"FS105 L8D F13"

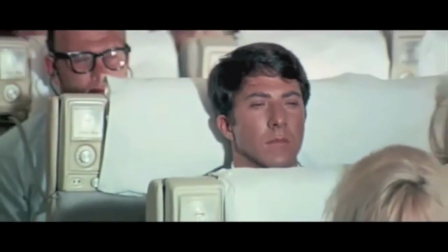And one is this kind of extreme close-up of Benjamin's face that we come to again and again.
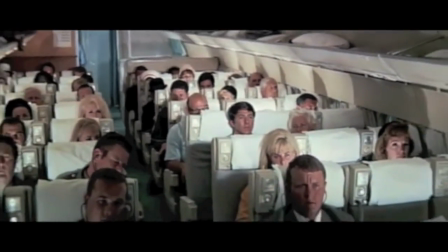And in this opening shot, it starts with that sort of extreme close-up. It zooms out into an extreme wide shot, right?
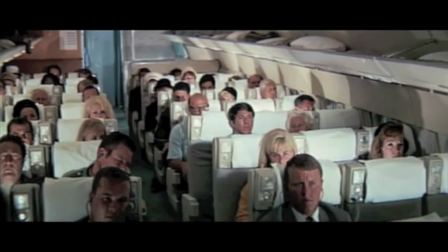Showing him in this airplane.
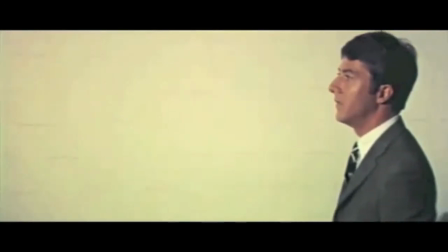And there's this great sense of alienation that, like, you do this extreme close-up, it makes him seem like he's alone, that he's by himself,
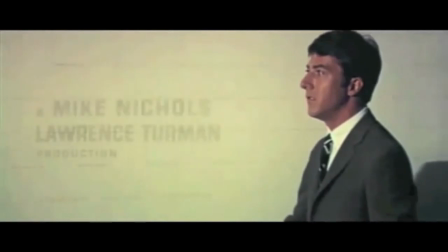and it zooms out and he's surrounded by people, but essentially he's still,
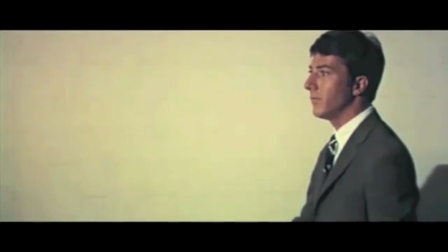in truth, alone, right? There's like a sense of isolation.
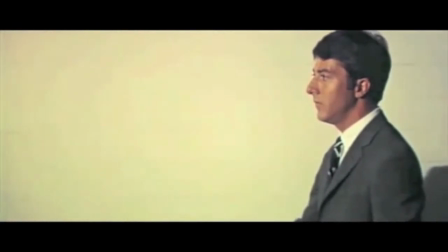And now he's on this sort of walking sidewalk, and notice the way he just sort of stands there, right?
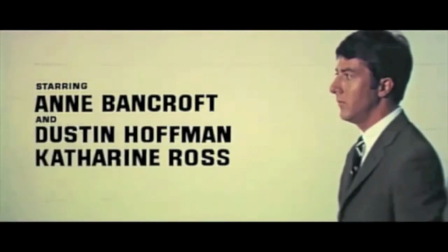People just walk past him.
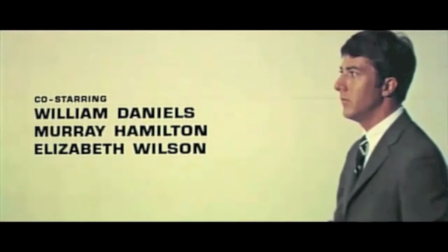In other words, there's a certain passiveness about him that he's not taking charge.
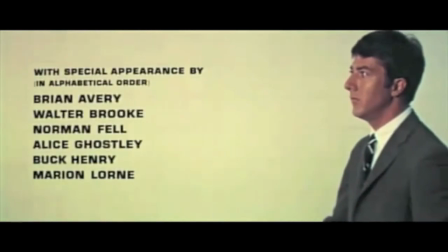There's no sense of purpose. He's not moving. He's being moved. Right?
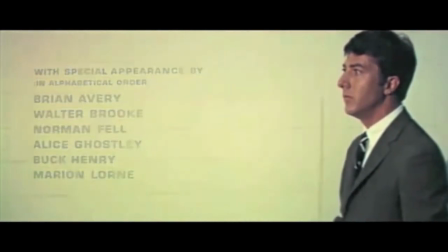For those of you who might have seen Fight Club, there's a similarity to that.
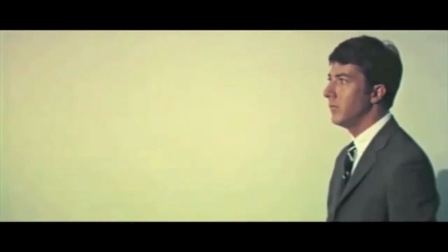Like the way in which Ed Norton's character in the first part of Fight Club is talking about how like all of life seems artificial,
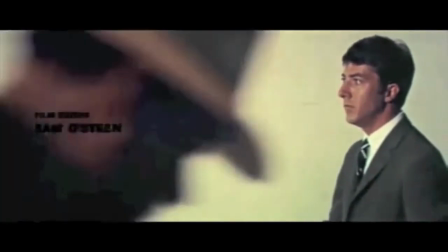and that you sort of purchase lifestyles and you don't really do
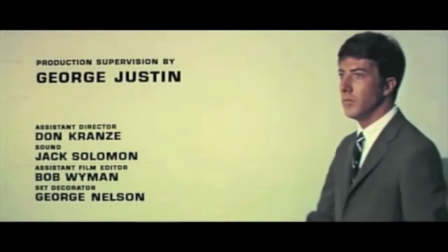anything that's genuine or authentic.
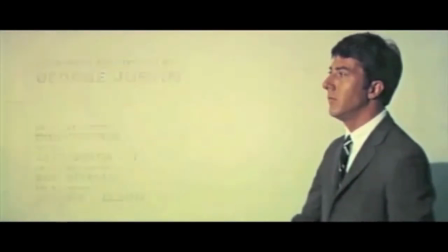And again, so it's this idea that Benjamin here is simply a tool in this machine, that he's done everything he's supposed to, right?
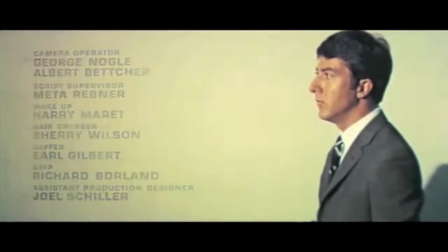He went to high school and then he goes to a nice college and he's sort of following the classic middle class dream.
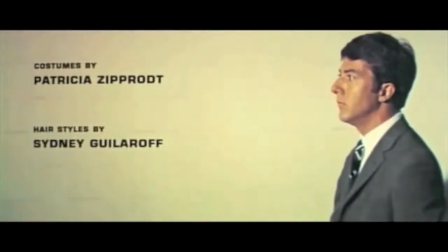And you watch this movie and you think like, wow, this kid has everything. He gets this fancy Italian sports car from his dad as a graduation gift.
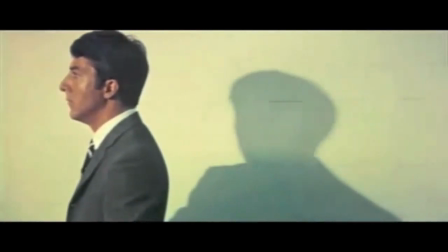His parents have a lot of money. He has a life of leisure.
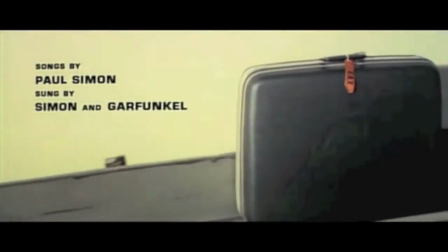So you think, well, what's his problem? His problem is that like all those things ultimately are destroying him because they have no meaning.
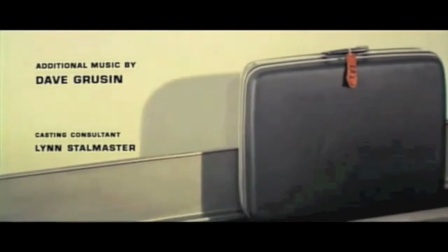And then they had this great cut from Benjamin to the suitcase.
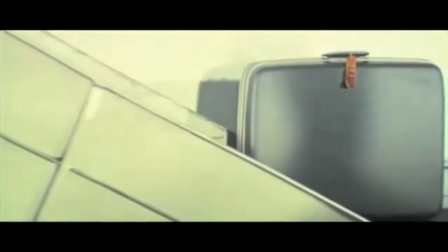And notice the suitcase is the same color, is essentially the same color as Benjamin's suit, right?
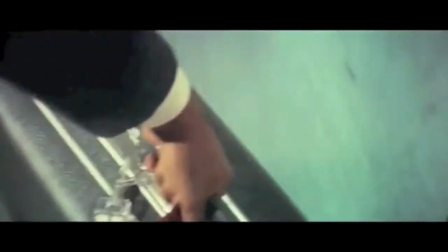In other words, Benjamin and the suitcase are really one and the same. There is a kind of, again, a passiveness.
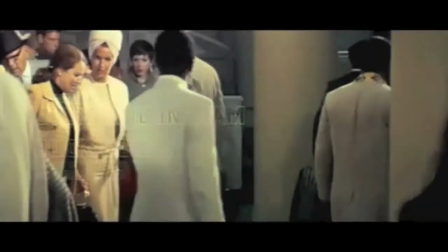Now, the fact that this movie opens at an airport is not insignificant.
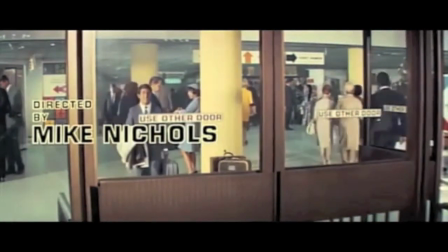The fact that I think it opens at an airport in some ways for the same reason that Guess Who's Coming to Dinner also opens at an airport.
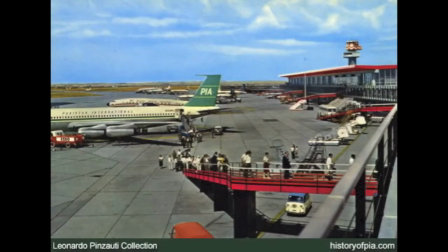The airport represents something. As I'll talk about in more detail when talking about Guess Who's Coming to Dinner, the airport is a relatively air travel is relatively new, mass air travel that is, and it represents this kind of new frontier,
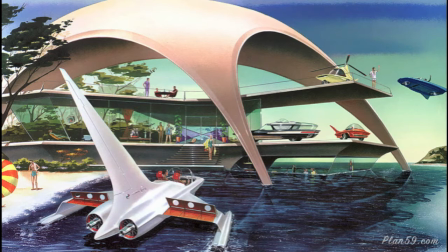this new technology. In other words, it represents the future. And so to have like these two movies that again are sort of groundbreaking in their own ways, starting with the airport, is a message to the audience that these movies are very much invested in this idea of the future,
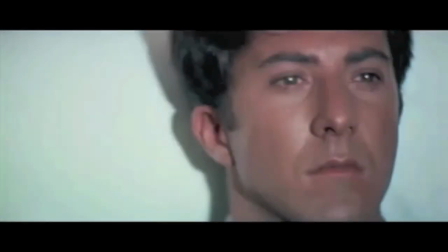in this idea of what tomorrow will bring. So let's return now to The Graduate and look at some more scenes.
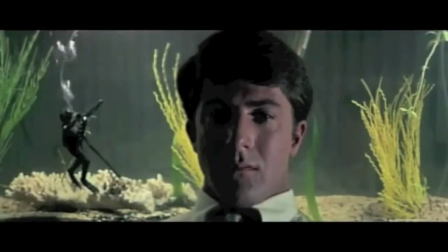And I want to start here by going back to that opening shot of Benjamin in the airplane, right?
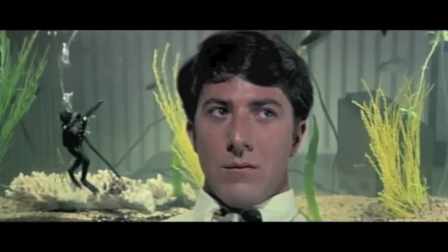Again, that extreme close-up, because once after the closing credits are done, we come to this shot.
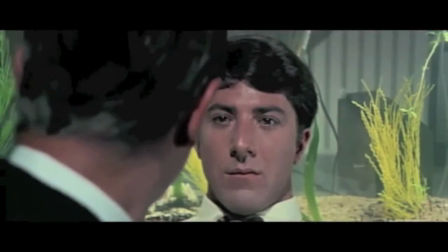Again, a close-up of Benjamin in essentially the same position.
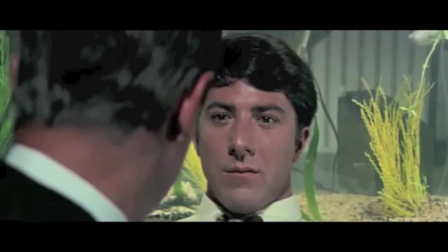And notice here behind him is this aquarium, and this is going to be another major motif, this idea of a glass cage, right?
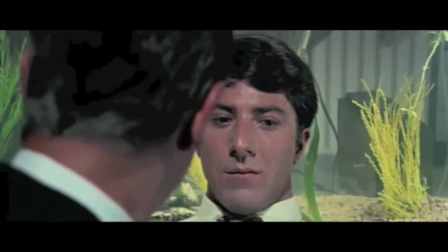That you don't see it, you don't recognize it, but essentially we're all animals in a cage.
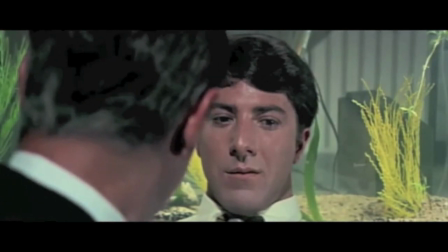And there is behind him, the father's head is obscuring it,
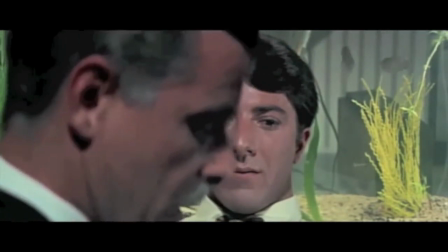but there's behind him a little toy diver, right?
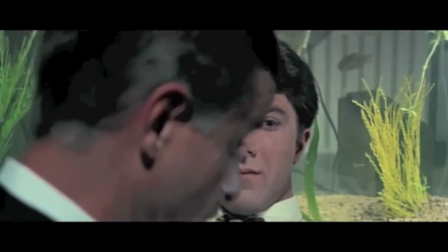And if you recall, that diver is an image that shows up again when Benjamin is asked to sort of
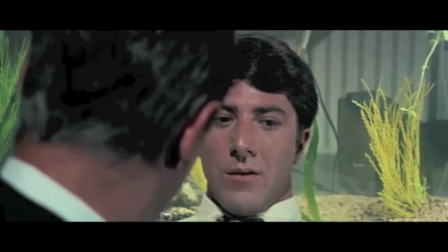show off a birthday present by going into the swimming pool with a scuba tank.
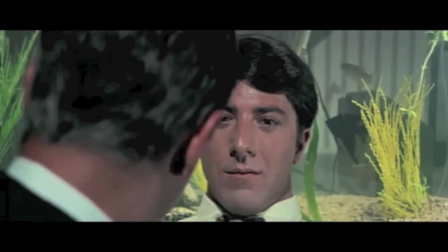There is this sense, again, that this is supposed to be Benjamin's big moment.
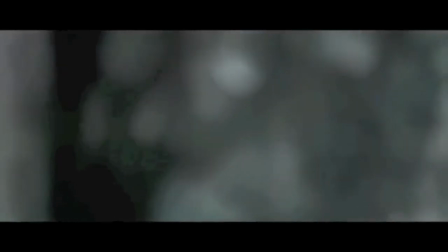He's just graduated, they're having a big party, but he feels completely disconnected
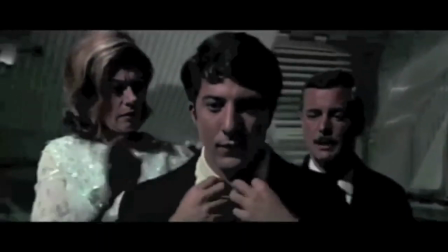because he doesn't feel excited for his future the way that
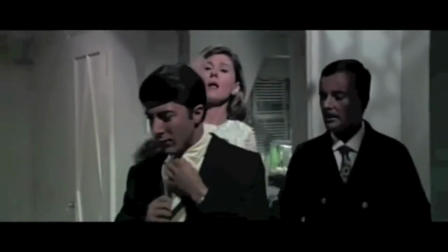his parents think that he should be. Right?
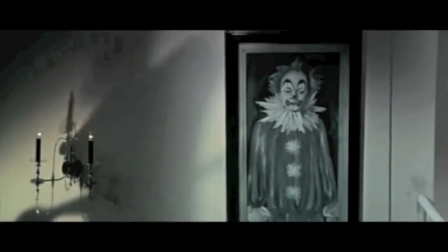For him, there's something almost a matter of dread. Also, take a look at this clown here, right?
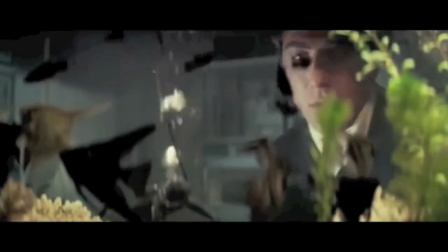This painting of a clown.
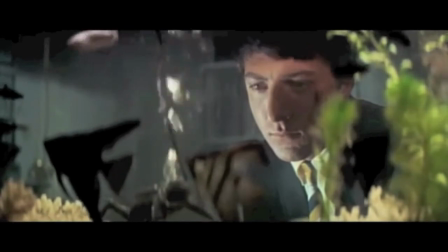And this is an example of the significance of the mise-en-scène, that the clown is just simply a part of the decoration, part of the house,
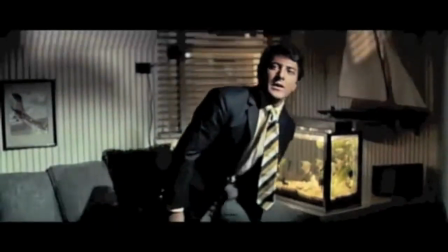but it's more than that, because it's almost there to symbolize this kind of tragic comedy that is,
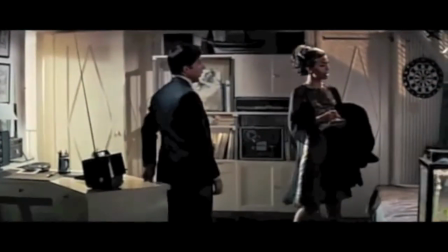again, Benjamin's life, right? That he's very much like this clown, that he's supposed to be happy, but when you look closely, the clown is a very sad clown.
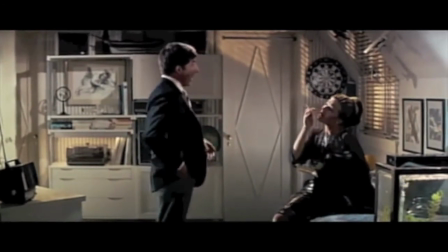Now, this, of course, is when Mrs. Robinson first enters the picture, and she is
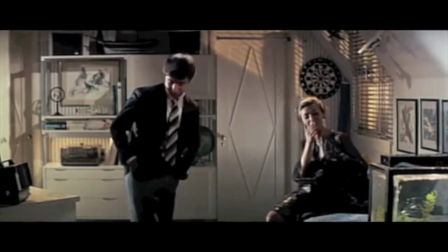beginning that process of seducing Ben. When she entered the room, he was there staring at the fish tank, right?
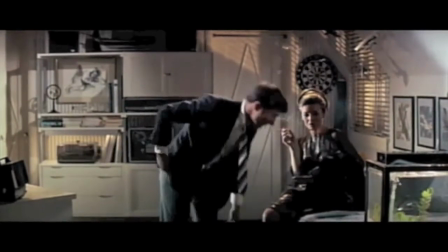So again, we return to the image of the glass cage.
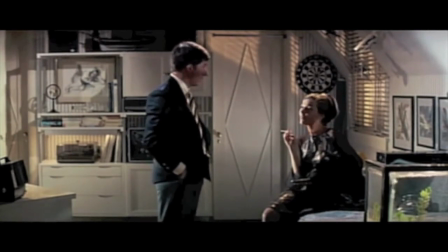And when they are getting ready to leave the room, when Benjamin is ready to take her home, you're going to see that they're going to show the camera shot through the fish tank again.
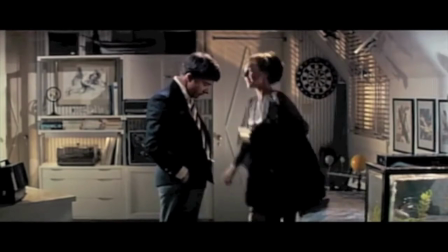Almost as if Benjamin is now officially in the tank, right? That he is
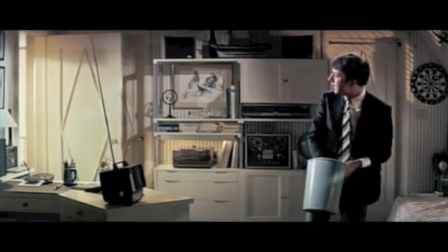slowly in the process of becoming just like his parents, becoming as boring,
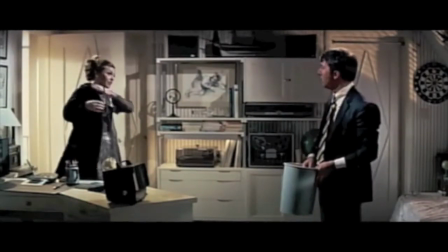as um, well, I guess we'll go so far as to say mindless,
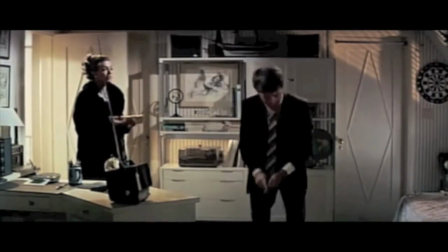to be as numb as his parents and his friends. There is the sense that he's losing any kind of
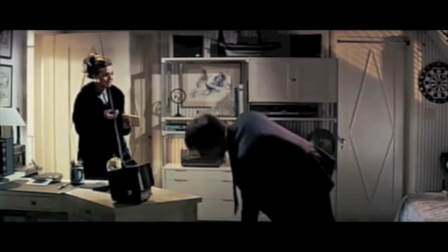youthful energy, uh, kind of optimism about the future, all that kind of stuff.
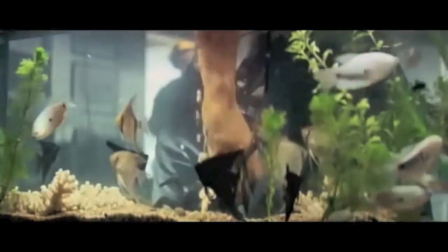And again, that's what we're going to see throughout this film. This kind of, at least the first part of this film, this disintegration of his spirit, right?
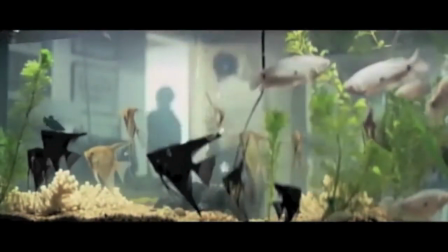And here's that shot I was talking about.
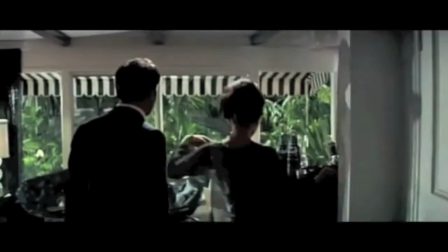So here he gets the keys, and the camera stays here as you see them moving through, again, as if they were actually in the aquarium.
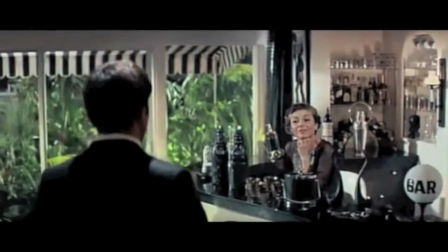Now, when they get to Mrs. Robinson's house, they go to the back of the house where there's this bar, right?
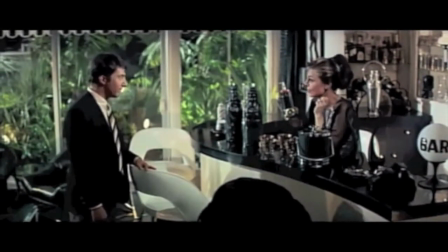And again, more glass walls. They're constantly surrounded by these glass walls, constantly in these, again, glass cages.
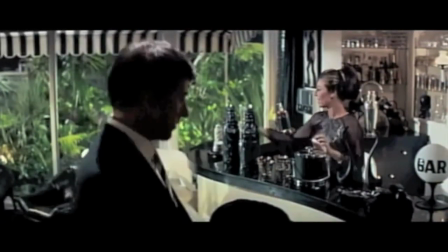They are inside an aquarium, essentially. When Benjamin
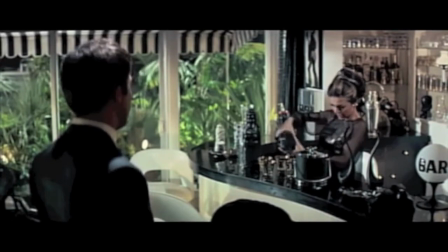finally decides to pursue this affair with Mrs. Robinson and they meet at the hotel,
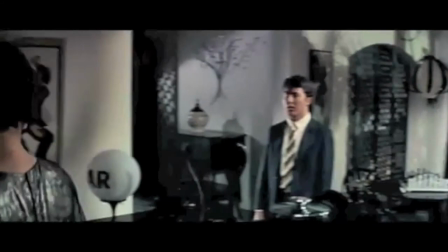you notice that the hotel also is full of glass walls.
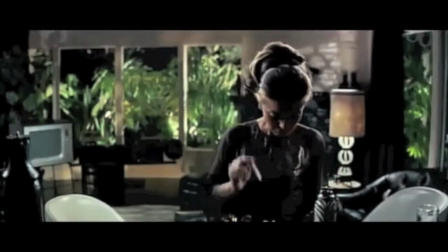When he calls her from the payphone at the hotel, that payphone, of course, also has glass walls, right?
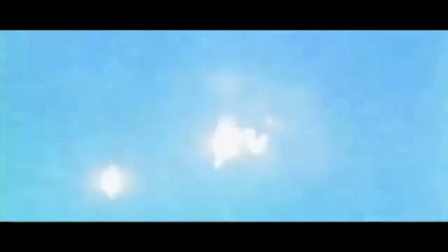It's just again and again this motif of the glass wall.
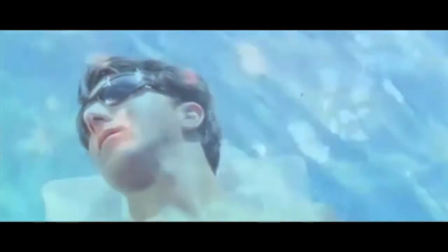Now here's that montage sequence that I talked about before, where we're going to see those repeated close-ups of Benjamin.
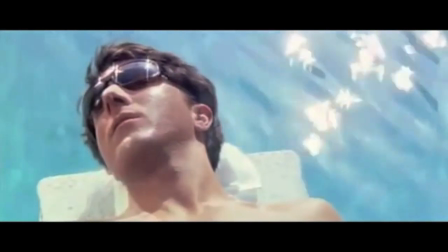And this is ultimately, now he's sort of fallen completely over.
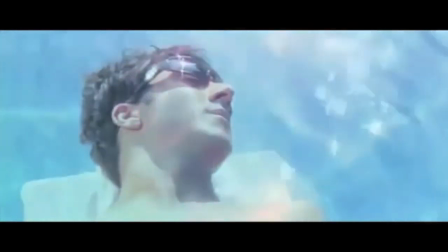He's become dead inside, and there is a certain repetition, right?
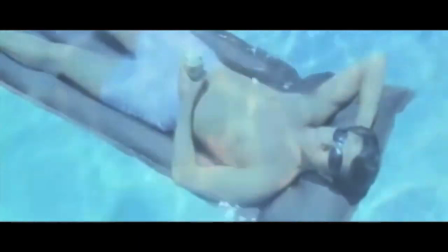That all he does is he floats by, that again his life has become passive.
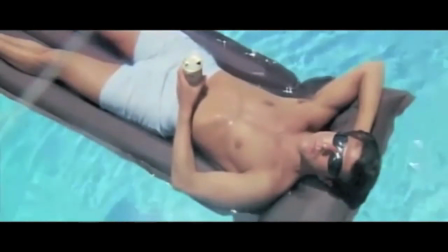He's not doing anything active. He's not taking charge of his life.
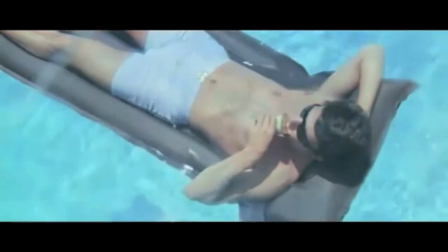He just simply goes from his parents' house to the hotel room with Mrs. Robinson, back and forth, back and forth.
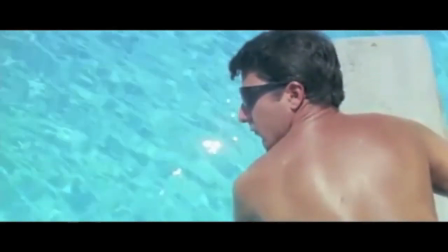You know, at the beginning of the movie, you learn that he used to run track, he doesn't smoke, and now all he does is sit around, drink beer, and smoke. Right?